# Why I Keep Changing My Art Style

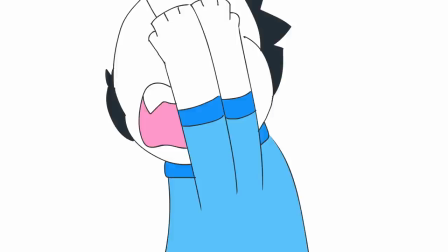0:00 Chip, what the heck is this? What? I don't- You changed your style again?
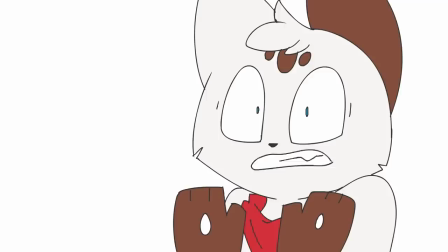0:06 I mean, I'm allowed- You said right here! I can explain- I can't deal with all these mixed signals anymore!
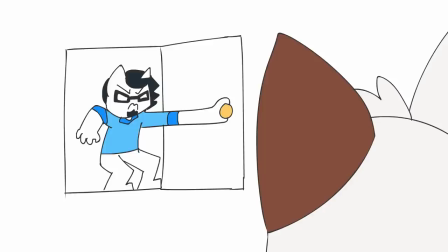0:14 I'm unsubscribing!
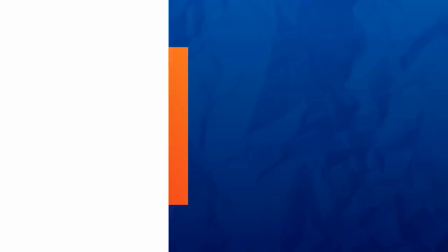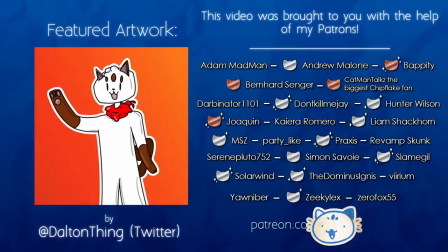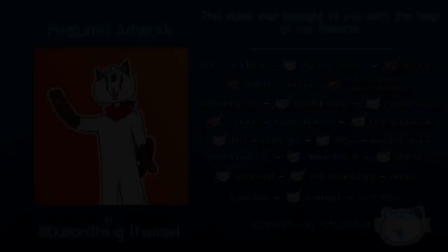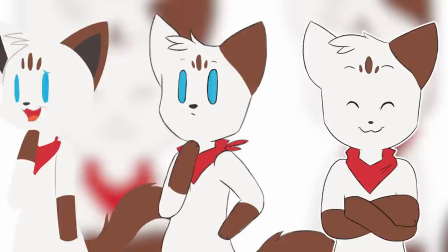0:36 So as you can see, I'm bipedal again, and aren't permanently smiling anymore.
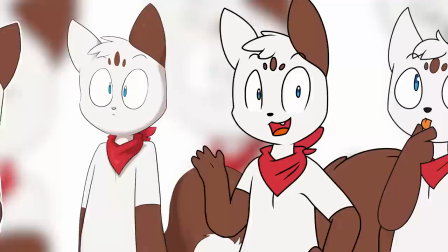0:41 So with this now being the 14th- 14th? Are you serious? Iteration of my character and after already breaking the statement that I made two months ago about not making any more big sudden changes I think it's about time
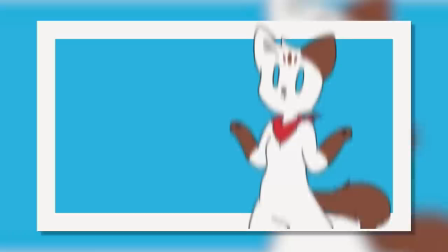0:55 I deliver an explanation One of the main reasons for using character stills or in my case a character puppet Is to help reduce the amount of time it takes to make new videos by reusing assets that I've already drawn It's a great way to keep up the quality of my videos while allowing me to keep a regular upload schedule But by redrawing those assets every few months I'm completely throwing this advantage out of the window and further reducing the amount of time I have to work on videos before they're due while confusing and alienating my audience who'd gotten attached to the previous design in the process.
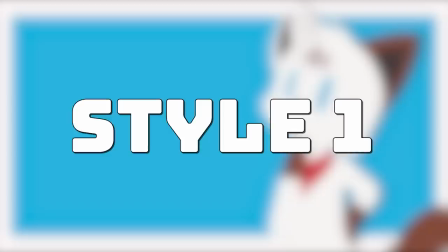1:28 So why do I keep doing this to myself? Let's start at the beginning.
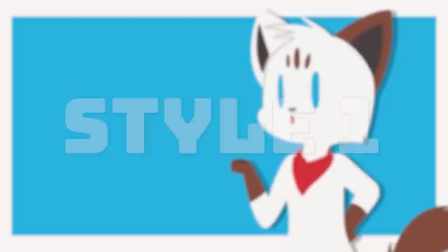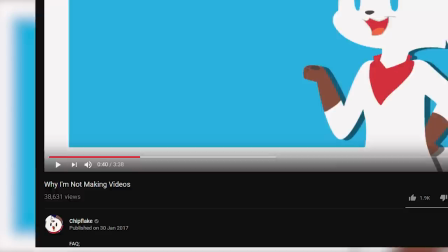1:38 This style was the very first iteration of Chip. I began using it at the very end of January 2017 and it lasted for 2 videos
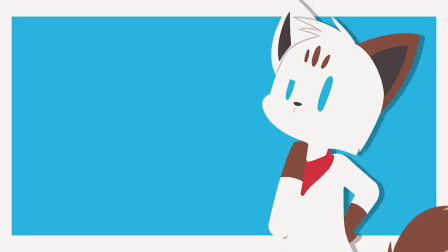1:47 It did not have a lot of thought put into it because at this point I had been stalling the beginning of my channel and I knew I just needed to make something in order to kickstart it.
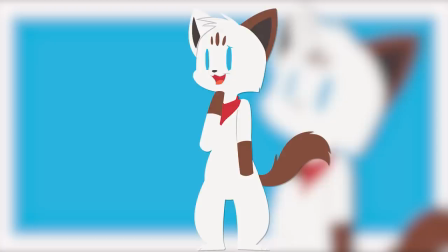1:57 I was kinda struggling to draw something that looked nice so I ended up going with a lineless style because due to its simplicity it's pretty easy to make
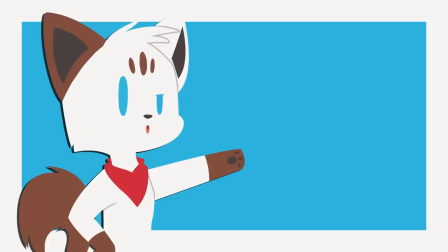2:05 professional looking stuff even if you're not that good at drawing using a lineless style Later in my second video I experimented with putting my character
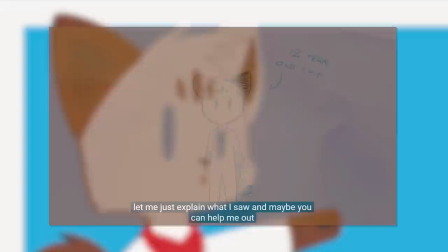2:14 on the right side of the screen and somehow ended up messing up the ear colours of my own character
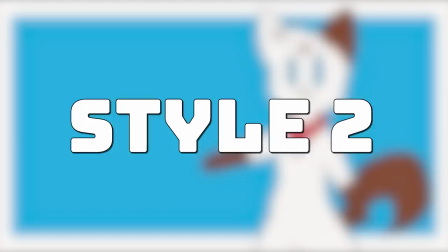2:19 I don't know if you've noticed by now but I kinda have a problem with mixing up left and right
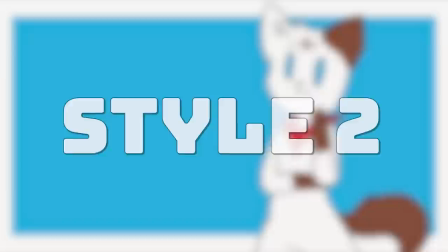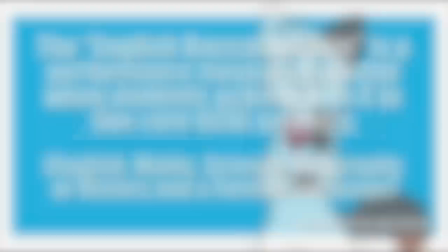2:30 Style 2 debuted in February 2017 and lasted for 2 videos
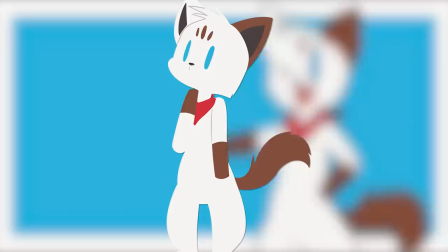2:36 So my previous style was a puppet which means I had a set drawing of the head and body and and the arms, eyes and mouth would change based on what emotion I wanted to convey It's a great technique if you want to
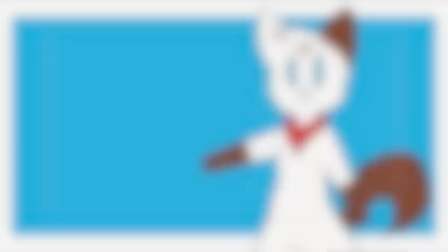2:47 create a variety of expressions with little work but it's quite restrictive It's not so easy to make, for example,
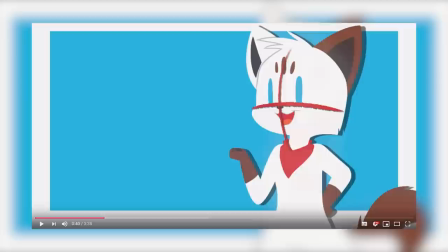2:54 the head turn to face the camera because it's stuck in this one position until you draw a new one So,
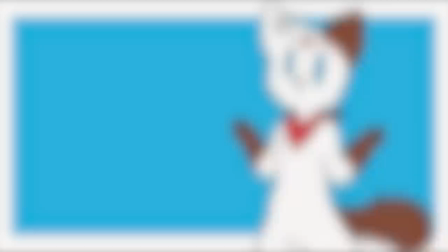2:59 wanting to have more freedom with my character expressions and also feeling like I could draw something better,
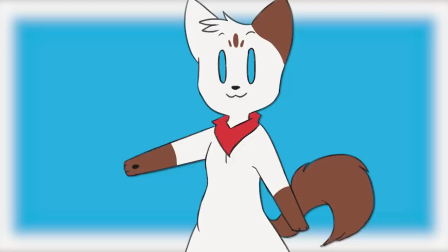3:04 I created style number 2
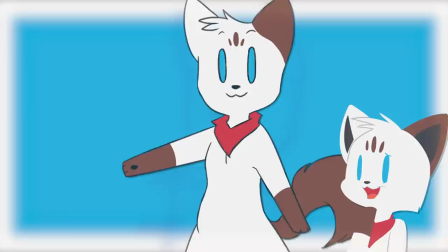3:06 This time I felt more confident with my line work so I used a sketchy style of lineart instead of using the lineless style I also got rid of the fluffy cheeks
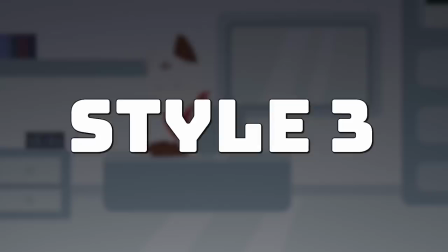3:15 I'm not really sure why I guess I just thought it looked better without them
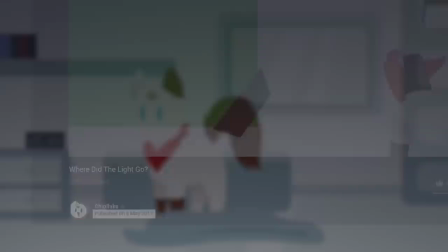3:22 Style 3 was created in May 2017 and I used it for one video I like to call this a spin-off style because it wasn't meant to
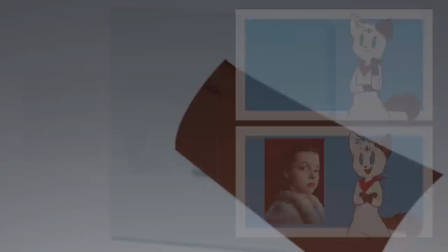3:30 replace my previous style rather it was designed for a different type of video with a different tone in this case being a metafictional story about the
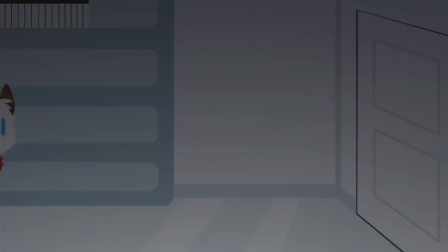3:39 character of Chip Some people have guessed this already but the entire style of this video was heavily inspired by the pointy ponies style.
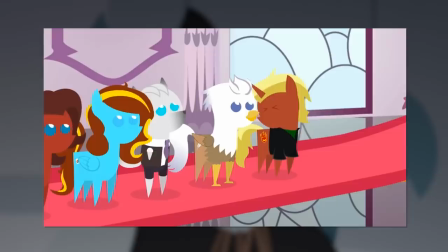3:47 It's basically a style from MLP which was adopted by the fandom and used in many fan animations including a bunch
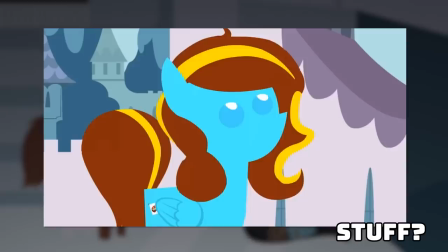3:53 of fictional stories animated by an animator called Beaver Reverie involving youtubers doing...stuff?
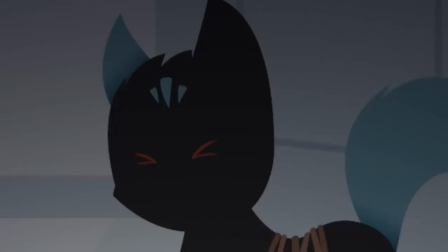4:00 I had this fictional story idea in my head and the cute and minimalistic style was perfect for it.
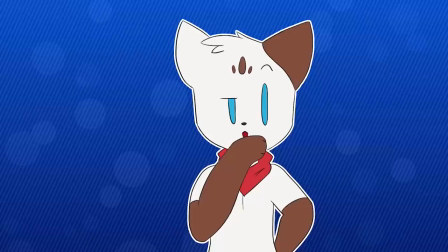4:08 I created style 4 at the very end of May 2017 and it lasted for just one video.
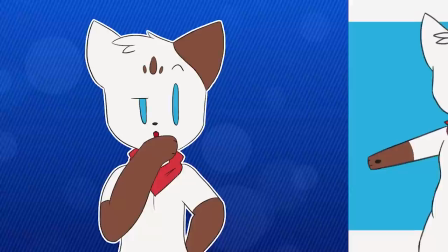4:15 I actually consider this style more of a 2.5 since it's essentially a slightly different style 2 and that's all I wanted it to be.
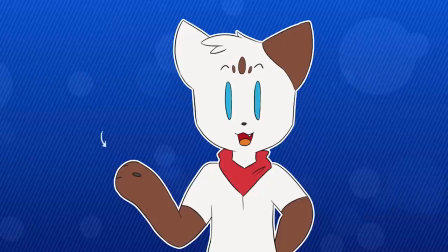4:22 I basically just wanted to try out having my character in the middle of the screen and I also wanted to update the pose.
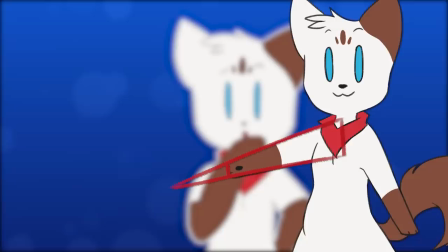4:29 Previously I'd been drawing the arms and paws in kind of a triangle shape which was cute
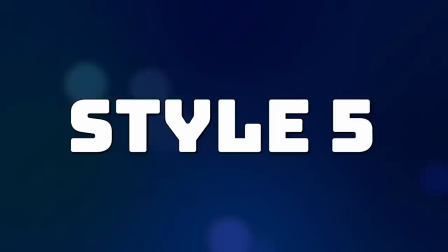4:33 but I found it kinda hard to work with and honestly I really like the look of big fours.
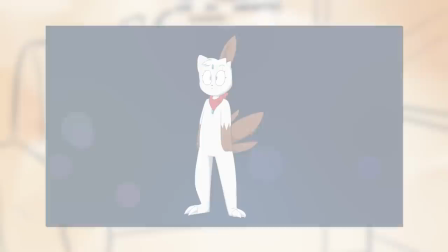4:41 Style 5 debuted in July 2017 and featured in 2 videos and
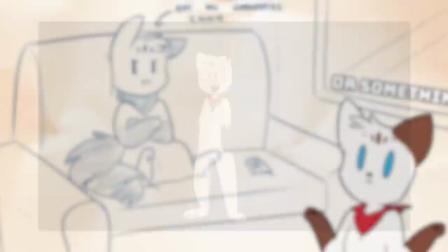4:46 also had a spin-off style in which Chip became a Sneasel which I'm gonna account as the same style.
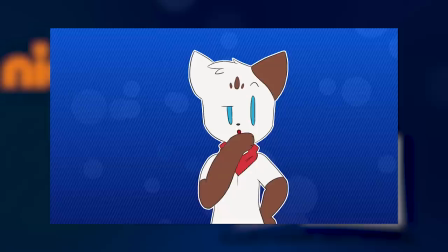4:51 I think this is where the changes started becoming more extreme. Suddenly my old style was just not good enough and I felt like if I was gonna be
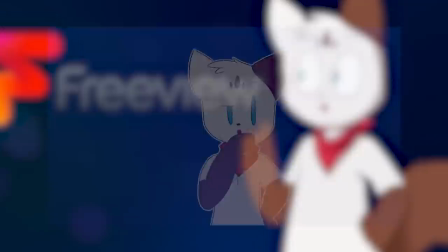5:00 reusing assets that they should be higher quality and not be so basic and simple
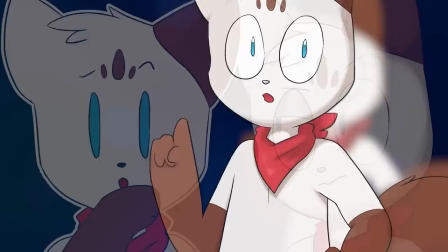5:05 I also fixed a few issues I had with oldstyle those being adding fingers which allowed me to point and do other
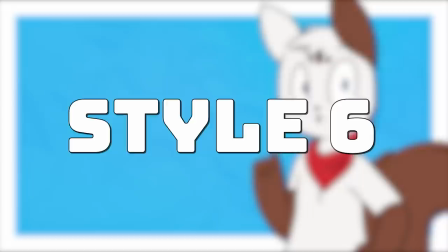5:11 hand gestures and changing up the eyes to allow for a much wider range of expressions which also gave chip a lot more character
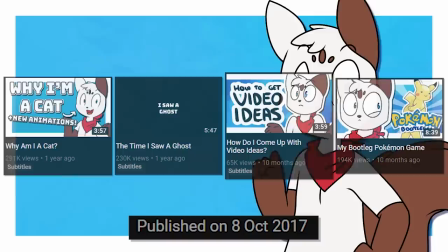5:21 I created style 6 in October 2017 and used it in a whopping 4 videos
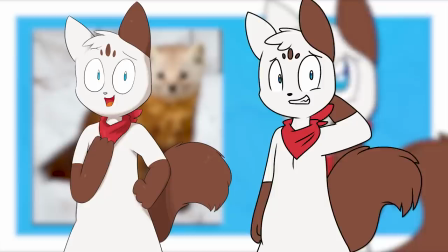5:27 WOW This is the point where I started using Adobe After Effects to spice up my videos Rather than having simple character images,
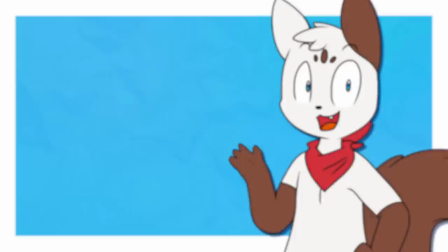5:35 I figured out how to make them constantly move with the help of the puppet pin tool I got rid of the shading to help make the animation easier and created a crisp and professional looking puppet in photoshop With this style I finally found a line art and colouring style that I really liked And this is the point where I started really getting into... Impressing people suddenly I had this drive to have the best animation and the best editing of every channel similar to mine I don't know why but despite every new upgrade to my videos taking longer and becoming more
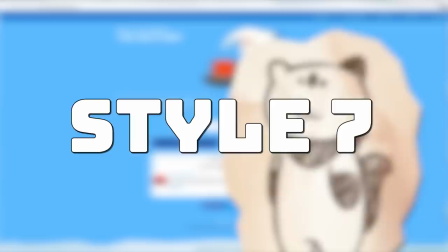6:09 and more stressful for me I didn't want to stop but before I talk about yet another big change to my main character let's talk about
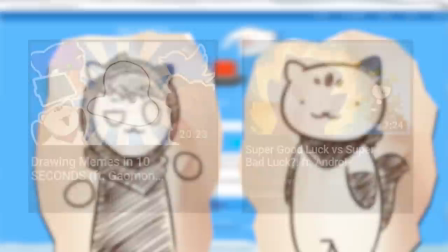6:20 Style 7 was created in November 2017 and was used in two videos Yet another spin-off style made for more comedic,
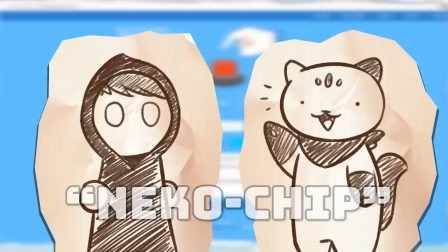6:28 non-story based videos birthed Neko Chip named after it being heavily inspired by the style
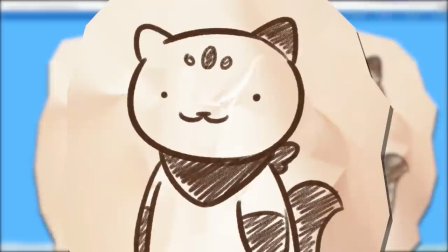6:33 of the mobile game Neko Atsume A very cute and silly style and I found the concept
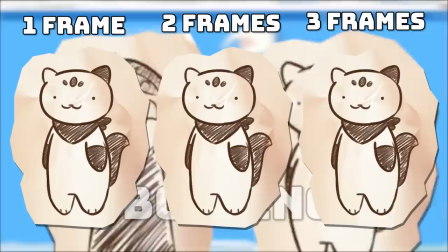6:39 of Chip constantly smiling hilarious To add to the simplicity I used a colourless sketchy style with
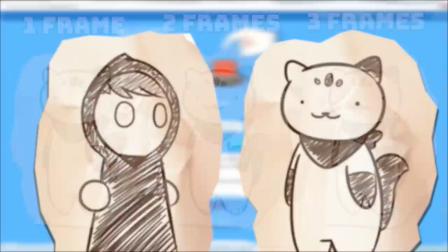6:45 boiling which is where you draw the same frame multiple times to create this wiggle effect which added some character I think,
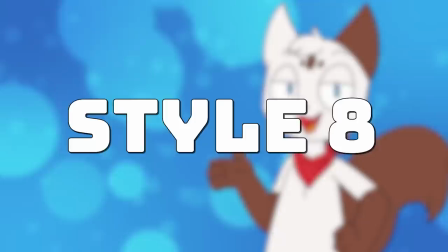6:52 and made it a little more interesting than just the still drawings
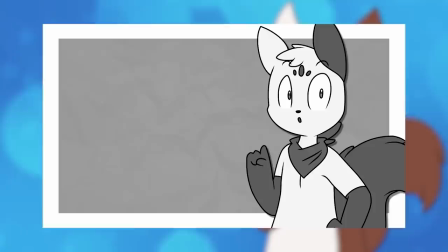6:58 Style 8 debuted in January 2018 and was featured in 4 videos in total Style 6 just wasn't cutting it anymore It was cute
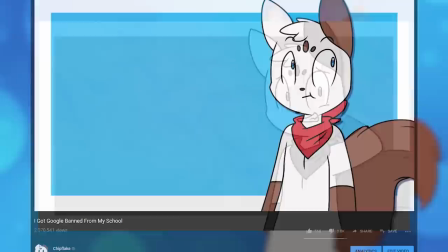7:07 but didn't really suit the kind of character I wanted to portray I mean just try to imagine this chip telling the story of me searching naughty words on the school
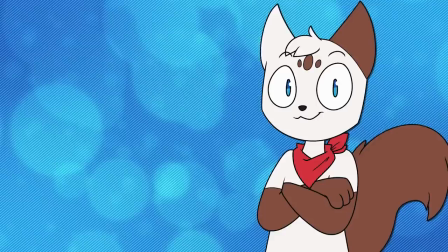7:15 computers as a kid So I wanted to create a more funny looking chip if that makes sense
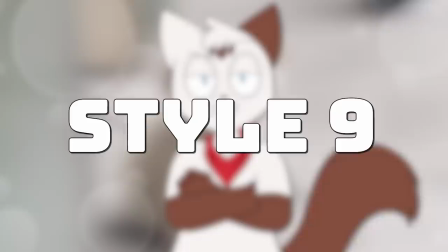7:21 along with eyes with eyelids giving me more freedom to animate expressions and fingers that weren't just little stubs
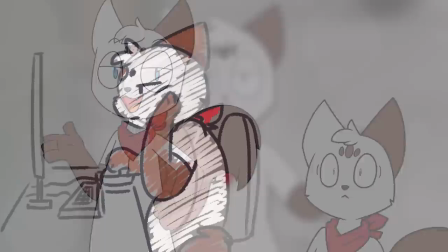7:31 Style 9 was introduced in April 2018 and lasted for 3 videos Style 8 eventually just looked bad to me I can't
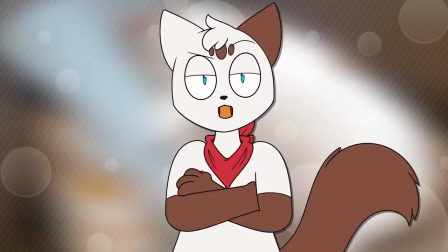7:39 really pinpoint why but as I was creating my last video with it I just kept thinking I can do better I tried putting my character back in the middle of the screen
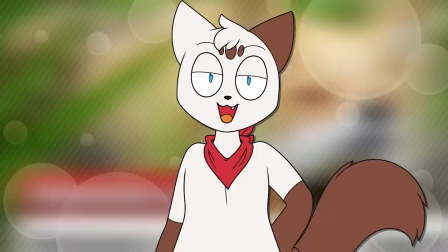7:49 to help me stand out from other channels and and improved the anatomy I guess?
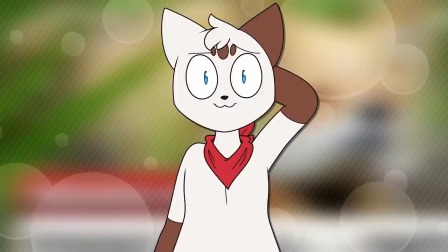7:54 style 9 chip certainly looks really nice but I think it lost a lot of the character that I'd created with the previous design